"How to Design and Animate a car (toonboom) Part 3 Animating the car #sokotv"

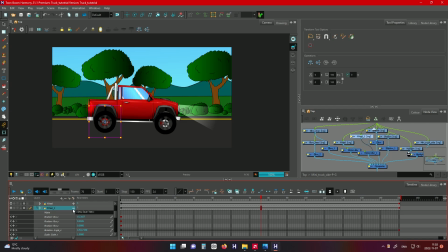(8:05)
You can also animate the movement for just add another peg on top of the wheel
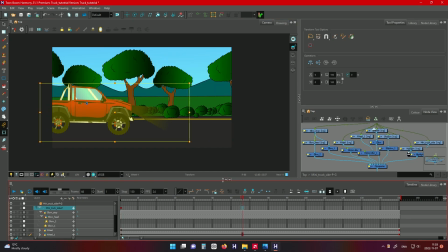(8:11)
so that you can animate the up and down movement of the wheel when it's hitting the road.
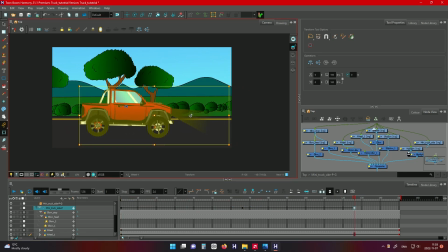(8:18)
So the master peg, you can just use it to move the car, like it's coming out of the screen, it's moving to the front, and it's going back a bit.
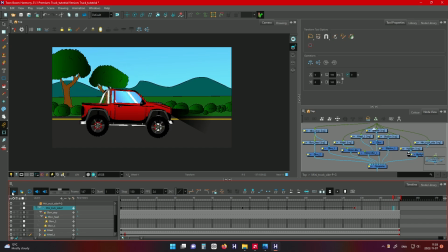(8:28)
So for that movement, you just be using the master peg.
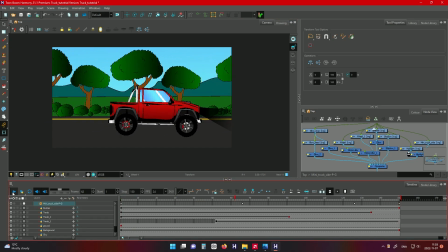(8:32)
You can smooth out the animation as well, so that it's just not like hitting a wall.
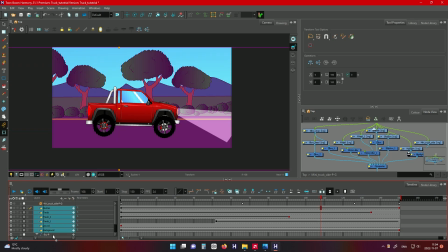(8:46)
You can play around with the camera as well, so that you have a bit of dynamic movement.
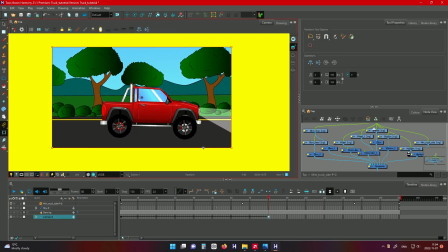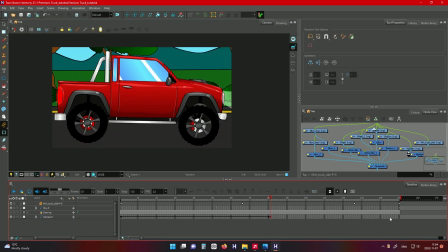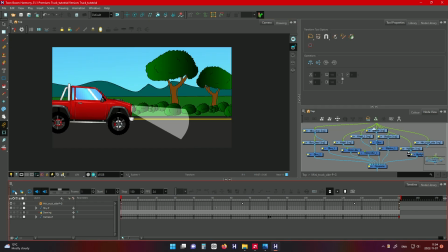(9:06)
I think I have the basic
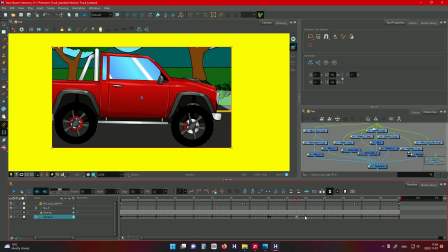(9:09)
camera movement, just trying to make it more nicer, but generally that's what I want to do. If you zoom out too much, your trees will start
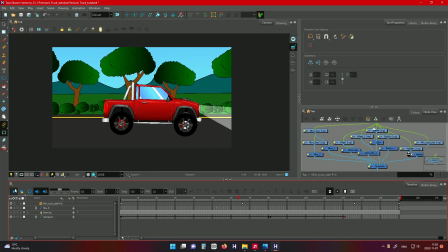(9:20)
appearing on screen, so just make sure you don't zoom out too much.
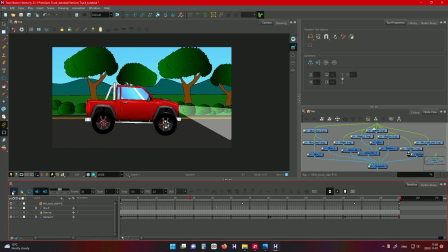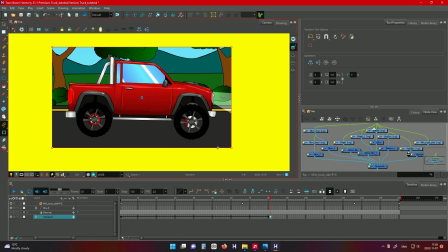(9:33)
So export it, choose the file location the file that you created at the beginning, and you export it as whatever you want,
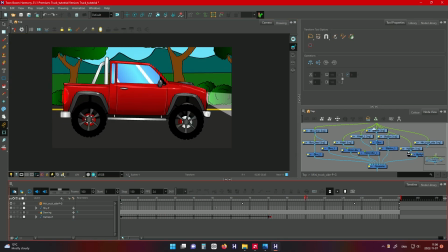(9:42)
.wmv, .mov, just choose the file format that you like. And yeah, so this is the end of the tutorial. This is what we have made so far. It's a moving car. can add more details.
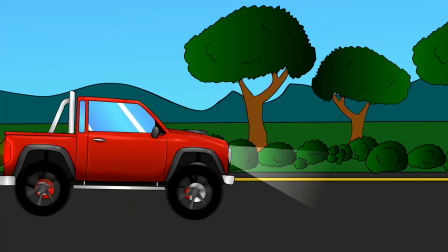(9:56)
You can design any car that you like, and yeah.
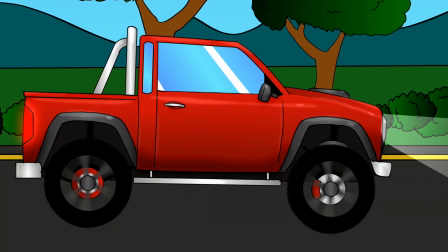(9:59)
So just make sure you make a car like this and send it to me,
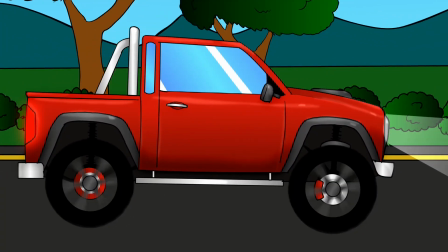(10:06)
send it to everyone, so that we can comment as a community. Feedback is very important, so do share your work.
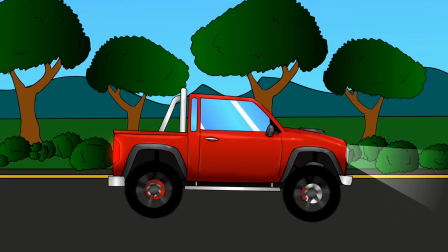(10:11)
Thank you.